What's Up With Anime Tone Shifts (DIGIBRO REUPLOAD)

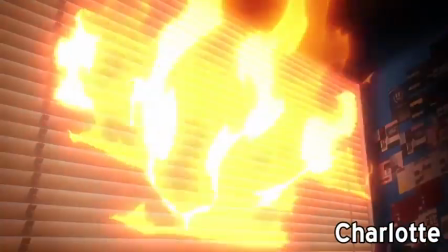4:08 This, again, doesn't mean that it can't be done wrong and criticized for it.
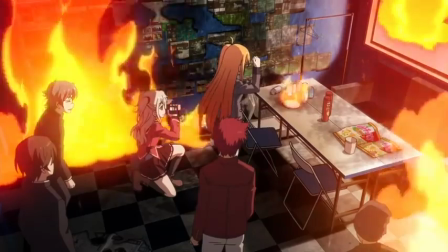4:12 Charlotte, another series from the same writer as Angel Beats, has a lot of the same heavy tonal shifts, but so many of its dramatic scenes are so corny and heavy-handed,
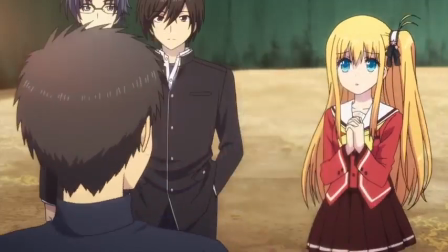4:20 and its comedy is so stale and unsurprising that being able to recognize the shifts in tone doesn't stop them from feeling hokey
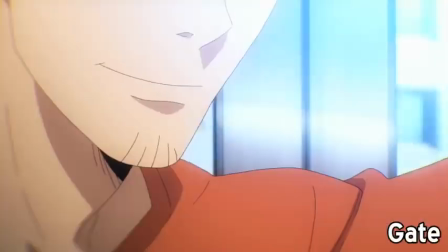4:27 and unearned. Where tone management really becomes a problem, though, is when the tone of a scene is outright unclear.
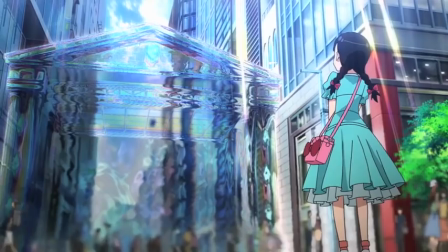4:33 A good example of this that I already talked about at length in another video is the first episode of Gate,
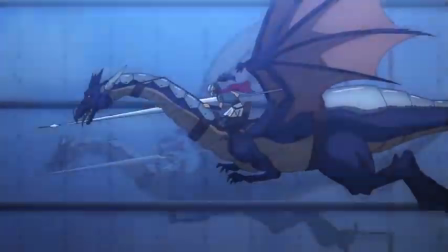4:38 when, in the middle of a scene of a horde of fantasy monsters murdering people in the streets of Tokyo,
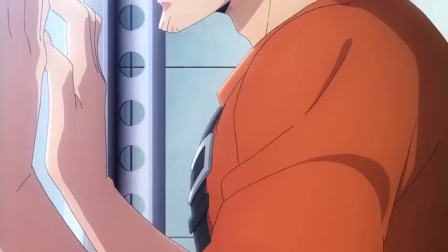4:43 our main character is loudly concerned about whether he's going to make it to his doujin sale on time.
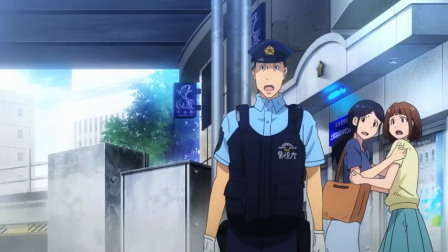4:48 Everything about this scene, from the goofy looks on the pedestrians' faces, to the flatly lit midday city streets,
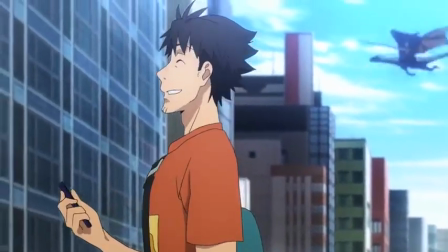4:53 to the fact that it's not clear if the main character is oblivious to what's going on or just weirdly ineffectual,
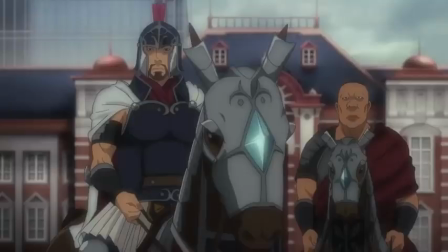4:59 makes the tone of the scene impossible to parse. Instead of conveying any particular tone, it just feels like a stream of visual information with little coherence.
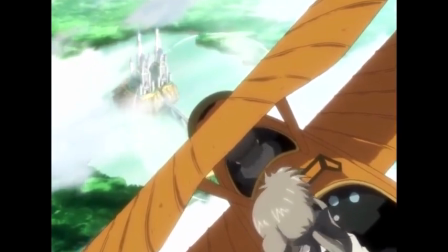5:07 I think that it takes a lot of skill to be able to deftly move between different emotional tones,
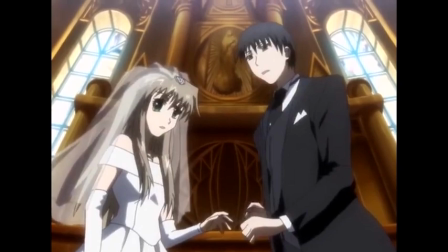5:12 and to sell each one in its own right, even if the transitions between them can seem weird at first.
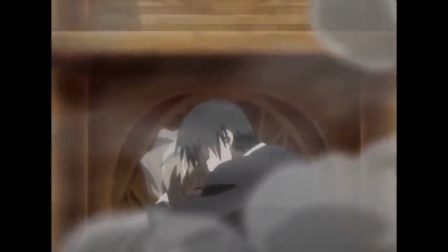5:17 Often times these kinds of things are more logical and comprehensible in retrospect and on rewatches anyways,
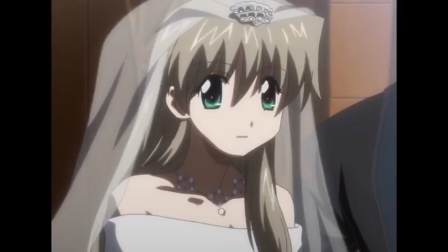5:22 when the shock of having experienced the change first hand has washed away, and if anything, creating those kinds of emotional reactions is an interesting trick in itself.
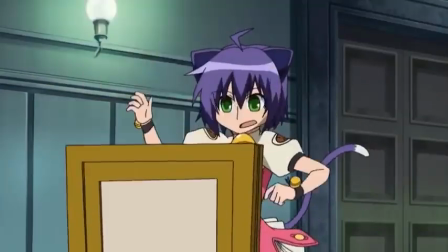5:31 I think that shows which can use these kinds of tone shifts are well worthy of being celebrated,
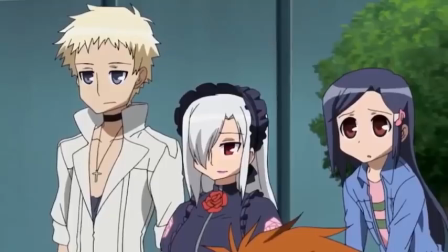5:35 and that more critics should take a step back and wonder about whether a weird tonal shift is necessarily a bad thing for the story it takes place in,
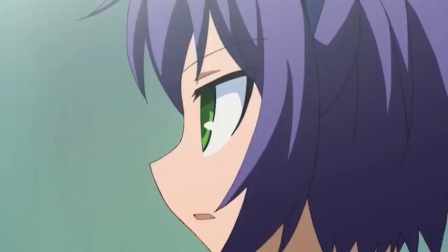5:42 or if it's just a kind of storytelling that you're not used to.
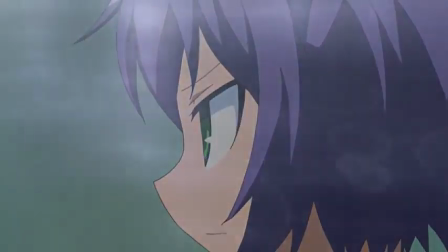5:45 If you'd like to see a shift in the tone of criticism surrounding anime as well, then be sure to share this video with anyone whom you think it would interest.
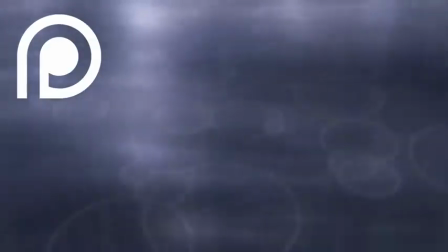5:52 Support me on Patreon if you'd like to see more videos like this, and to help give my editor a raise.
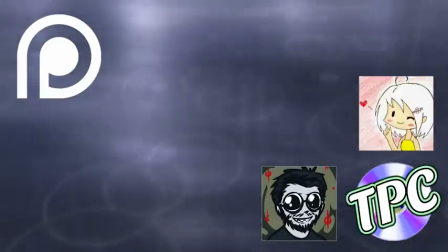5:57 Check out my vlogging, podcast, and podcast Let's Play channels if you want much more frequent content from me, and stay tuned for all the new stuff that I've got in store for you.
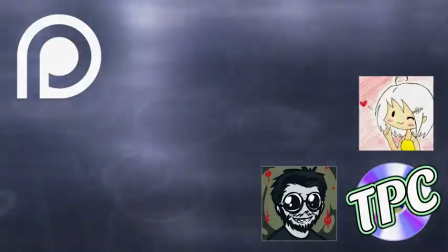6:05 Thanks again for watching, and I'll see you in the next one.